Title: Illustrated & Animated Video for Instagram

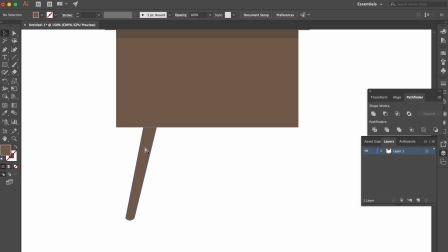(4:05)
Now, again, we wanna make sure that there's some sort of shadow so there's like a separation between these two pieces.
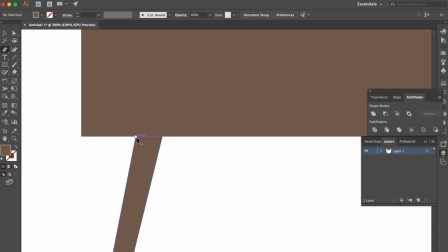(4:10)
So I think to do that, I'm just gonna grab my pen tool again and I'm just gonna kind of trace the same outline and maybe come down like about here and about right here. So we're gonna give the illusion that there's a shadow here.
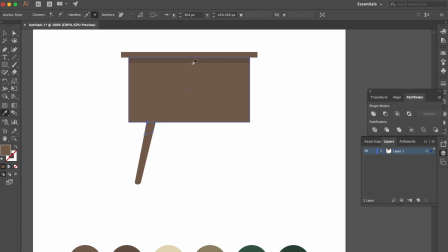(4:22)
So now we have that new piece made. I'm gonna grab my eyedropper one more time and select this darker color. So now you can kind of see, it looks like there's some dimension and shadows going on here. So it literally looks like this leg is underneath this piece.
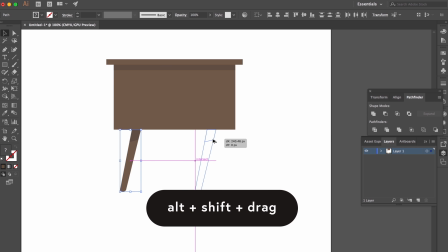(4:36)
So now what we can do is just grab this, duplicate it, Shift and Alt and just drag it over and let's just reflect it.
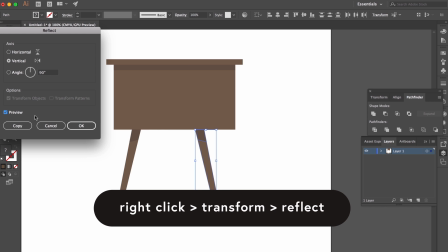(4:43)
So transform reflect and just hit preview so you can see what's going on. And to make sure that these are the same distance from each other,
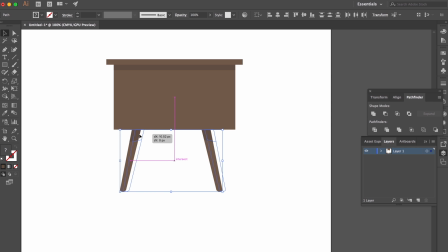(4:51)
we're just gonna grab both of them and then see how we got that align tool that pops up in the middle.
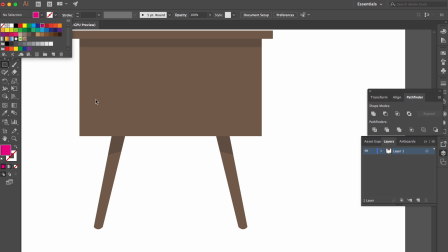(4:57)
That should be centered. let's go ahead and measure it. Sometimes I'll just make like another shape out of a different color, like a hot pink, and I'll just use it as my guide. So I'm gonna put it there and let's just see if that's truly, yep. See, it fits in there perfectly because we had that little smart guide in the middle. See how there's like a little X right here?
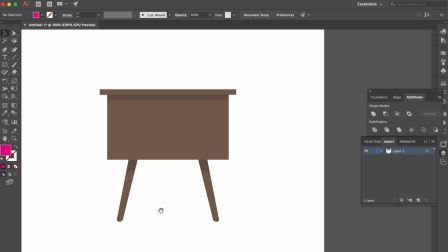(5:17)
That shows you the center point of this shape. So Illustrator kind of provides little training wheels that help you out.
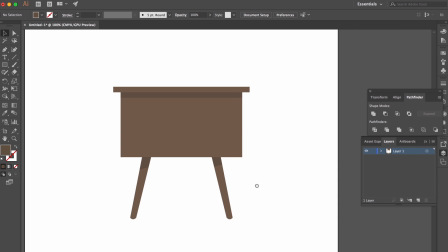(5:23)
All right, we've got our legs there now. And I think I might want to add like one little smaller piece down here too. So I'm just going to grab this top piece, Alt and Shift, bring it down. And maybe let's just bring it in a little bit.
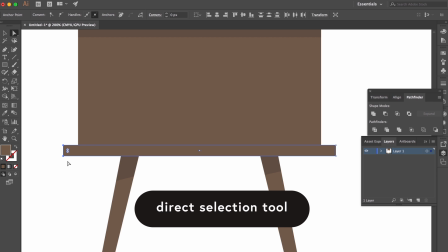(5:33)
So I'm going to grab direct selection tool, grab these two anchor points, and just hold Shift and bring it in. So brought it 10 pixels in.
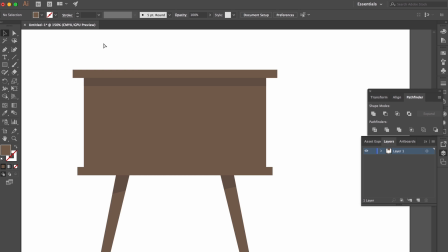(5:40)
Do the same for this one. There we go. And just because I want a little bit more separation between these two pieces, I'm gonna grab this shadow again. Just kind of bring it down so it clicks in. And let's just shrink this guy.
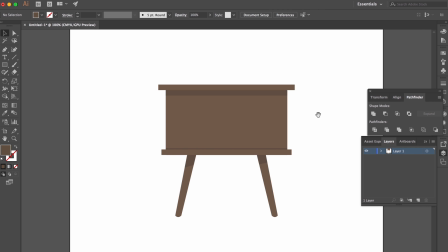(5:54)
So we're just kind of showing that there's separation here. This isn't necessarily a shadow.
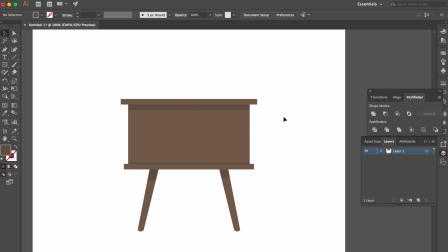(6:00)
It just kind of helps frame. You can kind of see it gives a little bit more depth. So it's almost as if these pieces are extruding out from this piece, which kind of helps with like this just shape.
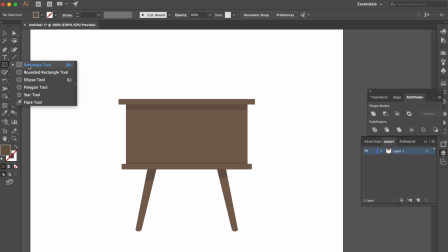(6:09)
So now that we've got that, we'll make a little handle for you to open this thing up.
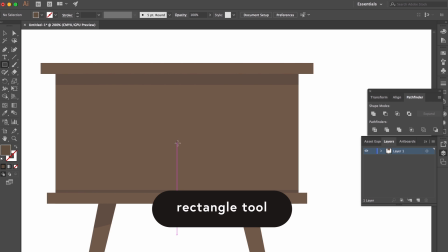(6:14)
So I'm just gonna grab my rectangle tool, go to the center of my object, hold Alt and Shift,
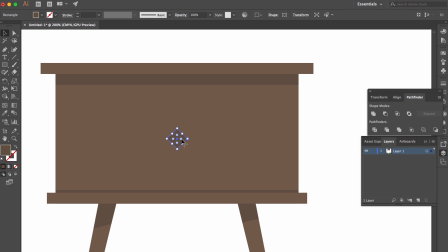(6:22)
and just make this this kind of like square, but we're actually gonna rotate it, make it like a diamond. So it's like a cool little diamond element.
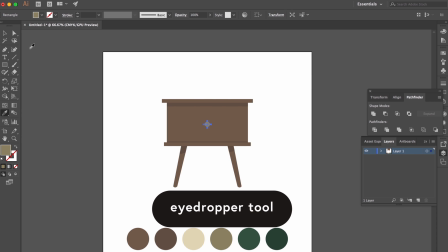(6:31)
And then I think I'll make this a color like this, like a gold color.
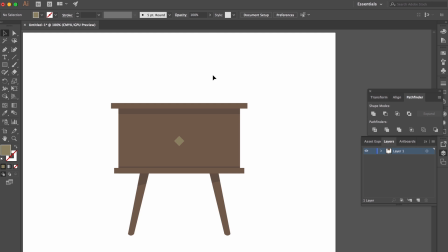(6:37)
So it kind of pops off a little bit. And see, that's our little nightstand. I think it's pretty simple, pretty cool.
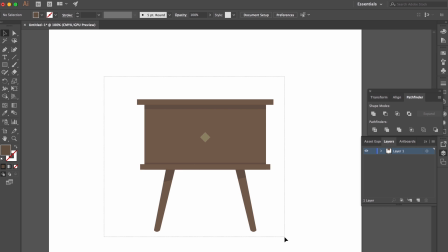(6:43)
And I might actually just decrease the shadow a little bit. But what we're gonna do is we're gonna grab this object and select everything.
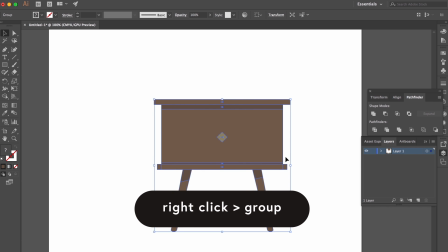(6:49)
We're gonna right click it and go to group. So now this is all kind of like one object that we can use.
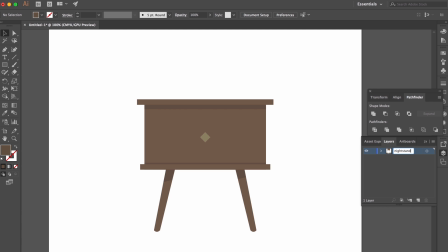(6:56)
And then I'm actually gonna label this nightstand. So that's our first layer. Now we're gonna make a new layer.
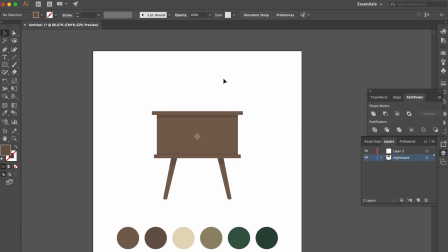(7:03)
And let's make a little plant that can sit on top of this so that I'm kind of imagining we have this is one element, we have a plant here, and then maybe like a little like lamp.
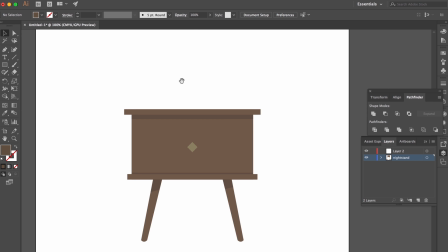(7:12)
So we could have three elements that we can animate independently from each other. So let's go ahead and make our plant.
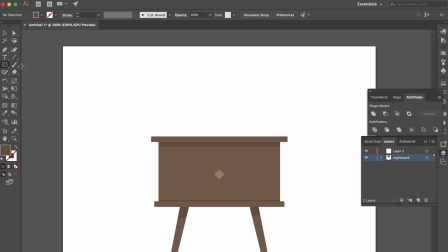(7:18)
I'm gonna grab a rectangle tool and I'm gonna come up here and I'm just gonna draw this little guy.
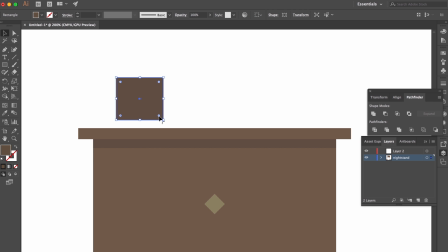(7:24)
And let's go ahead and just round the edges by holding, you see that little, these little circles in the corner?
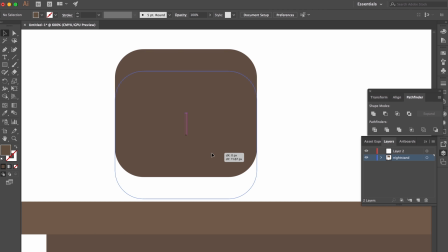(7:29)
If you hold that and you hold Shift, you can bring these in. And then I'm just gonna kind of bring this down so it's like sitting on this.
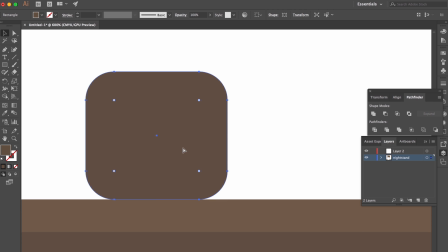(7:36)
And then I'm gonna copy this, Command C, and then edit, paste in place. So that literally just put another of the same object on top. I'm gonna grab these two points, and I'm gonna delete.
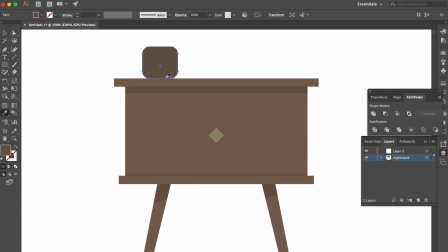(7:50)
And then I'm gonna grab my eyedropper tool, and let's just grab a color like that.
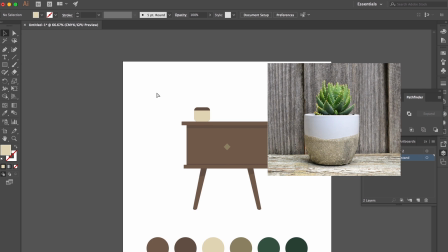(7:55)
What we're doing here is making it look like it's one of those like ceramic dipped planters.
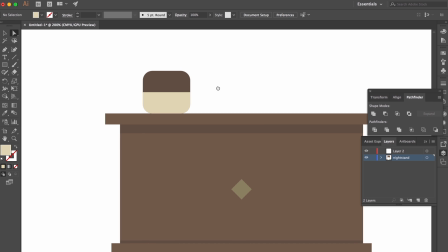(8:00)
So I'll just bring this back to the middle. So maybe the you know, this planter was dipped into like a different color paint or something.
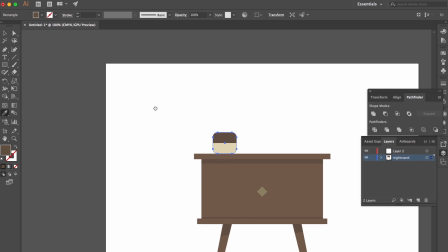(8:09)
But grab our eyedropper and let's use this this other darker tan. There.
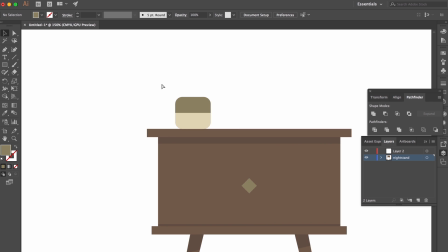(8:14)
So that's like our little pot for our plant. And then now you've seen this in like one of my other tutorials where I made a little kind of like leaf.
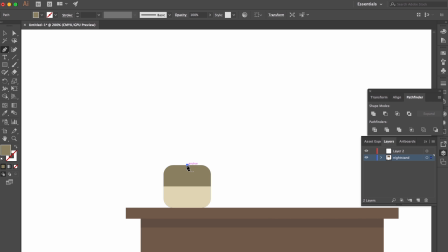(8:21)
I'm just gonna start at the origin point, come up to the top, and then just kind of bow this out a little bit. And then it doesn't have to be perfect because it's just a little like leaf, but just kind of like try to mirror this, make it symmetrical.
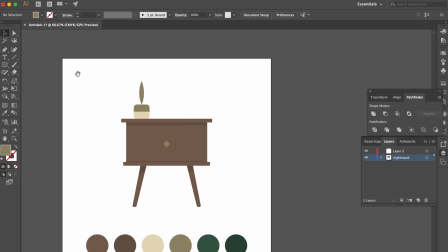(8:35)
And let's grab our green color.
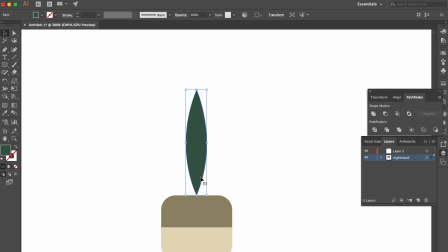(8:42)
And I probably want this to be a little bit behind.
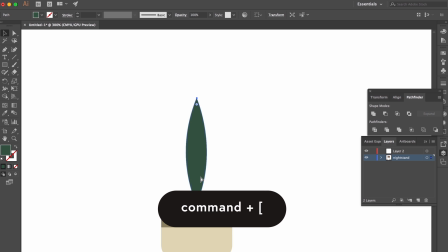(8:45)
So if you hold Command left bracket, there you push it behind the other layers.
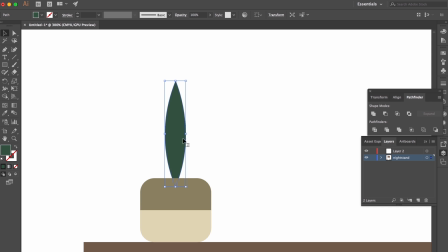(8:53)
And then since this is basically like a little like snake plant or Sansevieria, we're gonna grab a few of these.
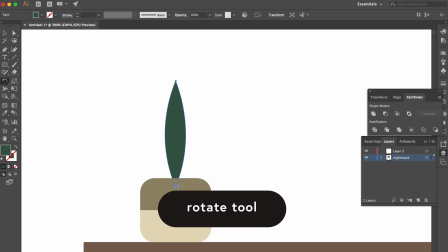(9:00)
So I'm just gonna go to my rotate tool. I'm gonna bring my pivot point down and I'm gonna drag this over.
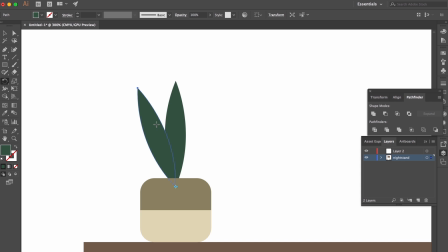(9:06)
As I do that, I'm gonna click Alt and then it makes a copy of it like that.
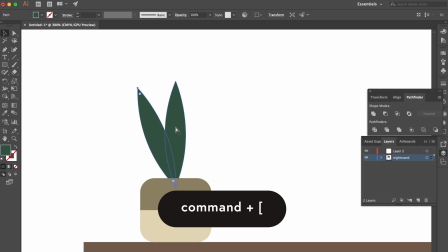(9:11)
Now, I want this piece to be behind that one. So I'm gonna go to Command left bracket a few times.
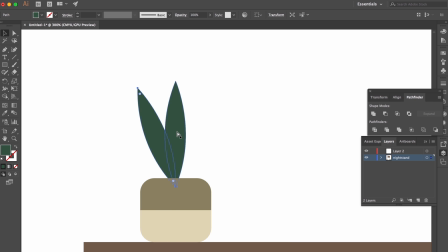(9:18)
And that should have put it behind. Let's see, I believe it is.
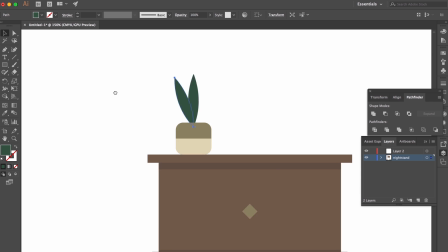(9:22)
Yeah, so once we have that, we want this to be a little bit of darker green.
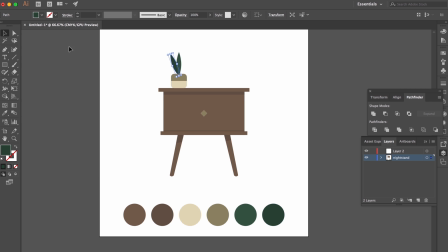(9:27)
So I'm gonna go to my darker green because this leaf is behind. And there you can see the separation between the two.
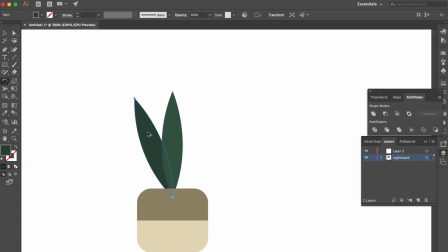(9:34)
We'll duplicate this one so that there's another little leaf there. And there you have it. There's our little plant. Cute little plant. And then we'll group this plant too.
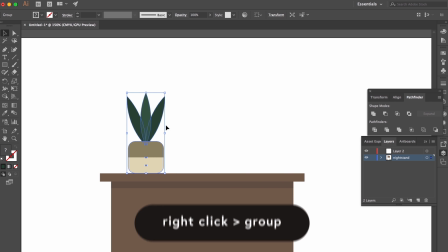(9:47)
We're gonna group you and we're gonna copy. We're gonna put this little plant on her own layer.
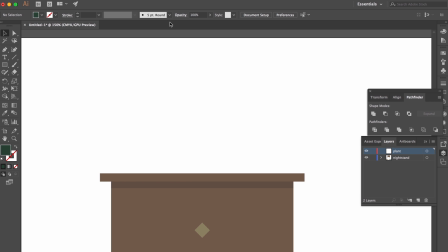(9:53)
So we'll delete, we'll call this plant, and we'll go to edit, paste in place.
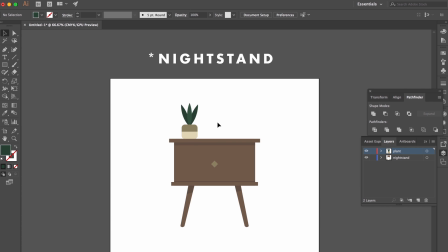(9:58)
There, so now we have two elements already. We've got a little desk and we've got a little plant. So let's make one more element.
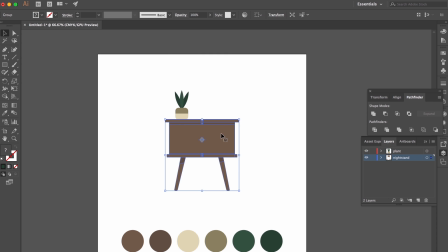(10:04)
Let's make a little like mid-century modern lamp. And this is just a kind of like, I don't know, I like this style because it's flat.
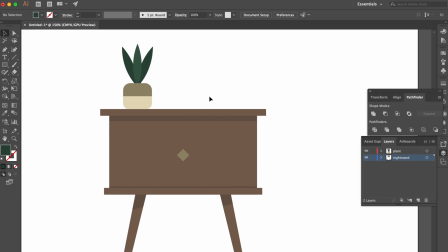(10:10)
It's easy to illustrate pretty quickly. And you know, you can just put this straight into After Effects and animate it. You won't have to worry about scaling because it's vector. So it just lends itself really well to animation.
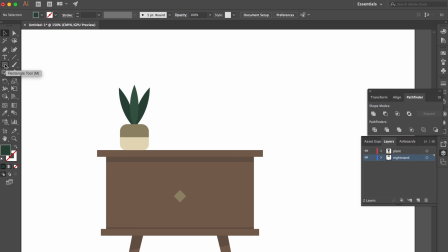(10:21)
So if you're wondering why I'm doing this. All right, let's make our lamp. So I'm gonna grab my rectangle tool.
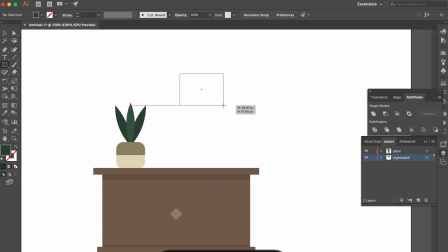(10:26)
Like I said, we're doing basically all basic shapes in this. So I'm gonna grab my rectangle tool and drag this.
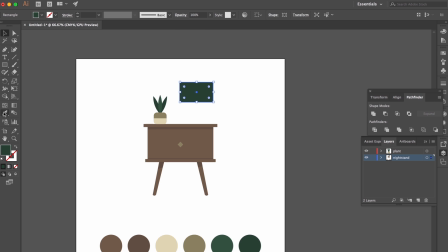(10:31)
This is gonna be the main part of like the lampshade. And it's not gonna be green though. We'll probably sample this lighter color again.
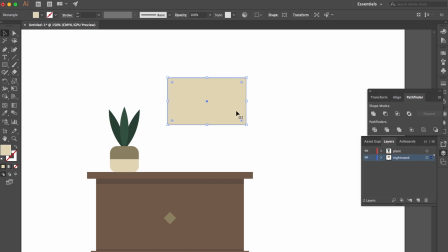(10:39)
So that's gonna be our main lampshade. And I want a little bit of hardware on this. Like maybe there's like a strip at the bottom. So I'll just duplicate this, bring this guy down, and then put it at the bottom.
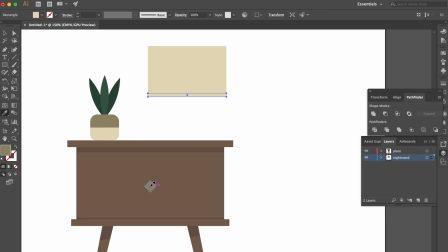(10:51)
So maybe there's some sort of like, you know, bronze kind of piece at the bottom here that's holding this lampshade together.
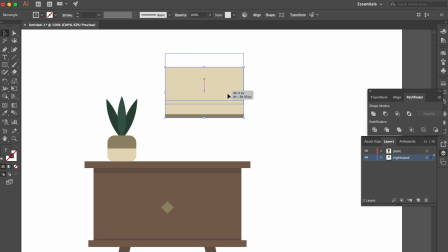(10:57)
It just gives us a nice like contrast here too. So there's our little lampshade.
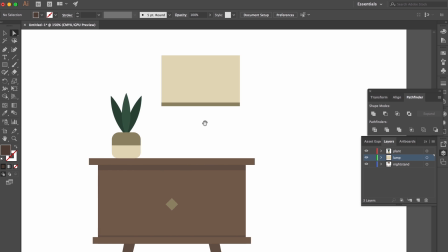(11:02)
So let's go ahead and make the legs for our lamp.
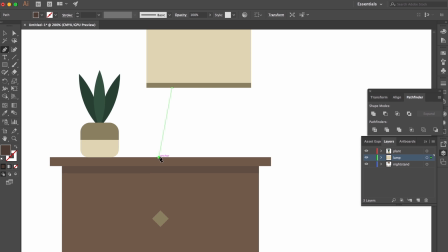(11:06)
I'm gonna kind of do what I did earlier and just kind of draw with the pen tool some legs.
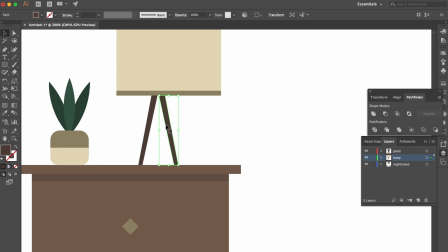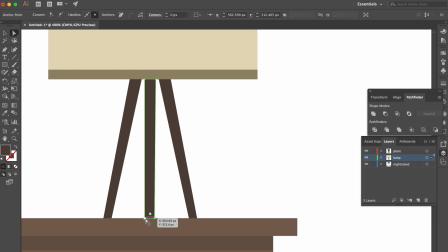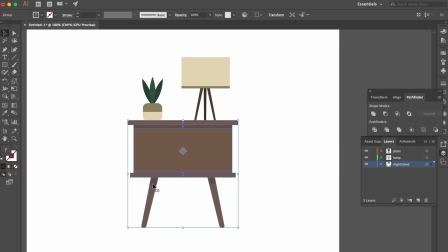(11:22)
Now that I think about it, we should probably put two more legs in the back to give it a little bit more depth. So let's just grab that leg, bring it over, shrink it down.
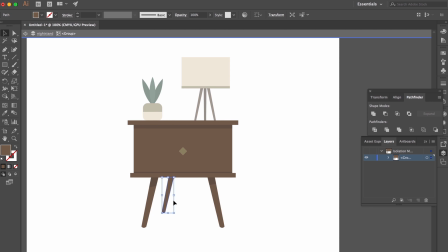(11:32)
Now let's make this a little bit darker too. Let's just get a little darker brown because it's further back into space and there's like, you know, there's definitely not a lot of light back here.
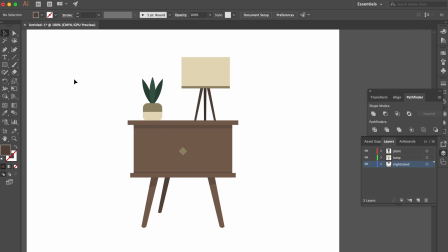(11:42)
So it kind of appears as if it's further back and in the shadows.
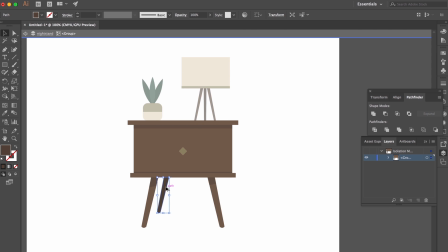(11:47)
And then we'll just drag this over with Alt and Shift. We'll reflect.
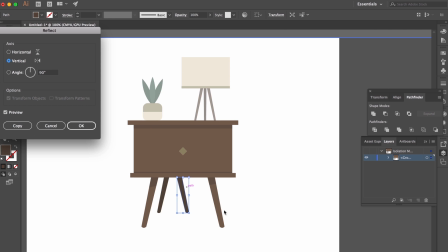(11:52)
Transform reflect, hit okay, and then just grab both of them, make sure we're centered.
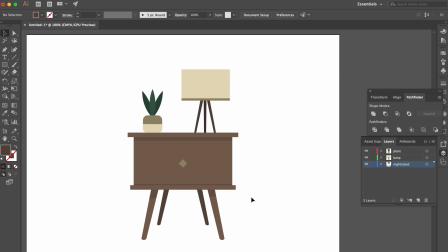(11:59)
There we go. So we just want to double check that everything's all layered up nicely.
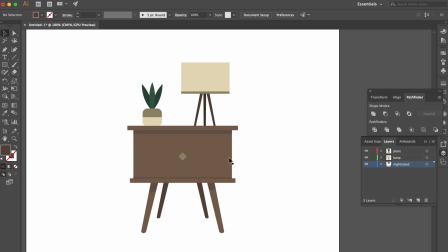(12:03)
So this whole object, yep, there's the desk, or the nightstand, I should say. Here's our plant, it's on its own layer, and we've got our lamp here, which is on its own layer.
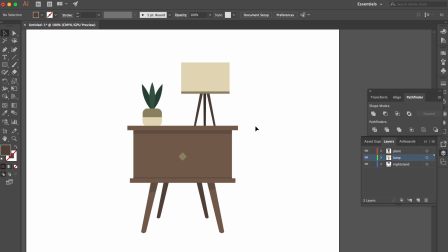(12:14)
So everything's pretty much extracted in its own little layer. This is gonna come in handy when we're in After Effects and we're gonna be animating each of these pieces independently of each other.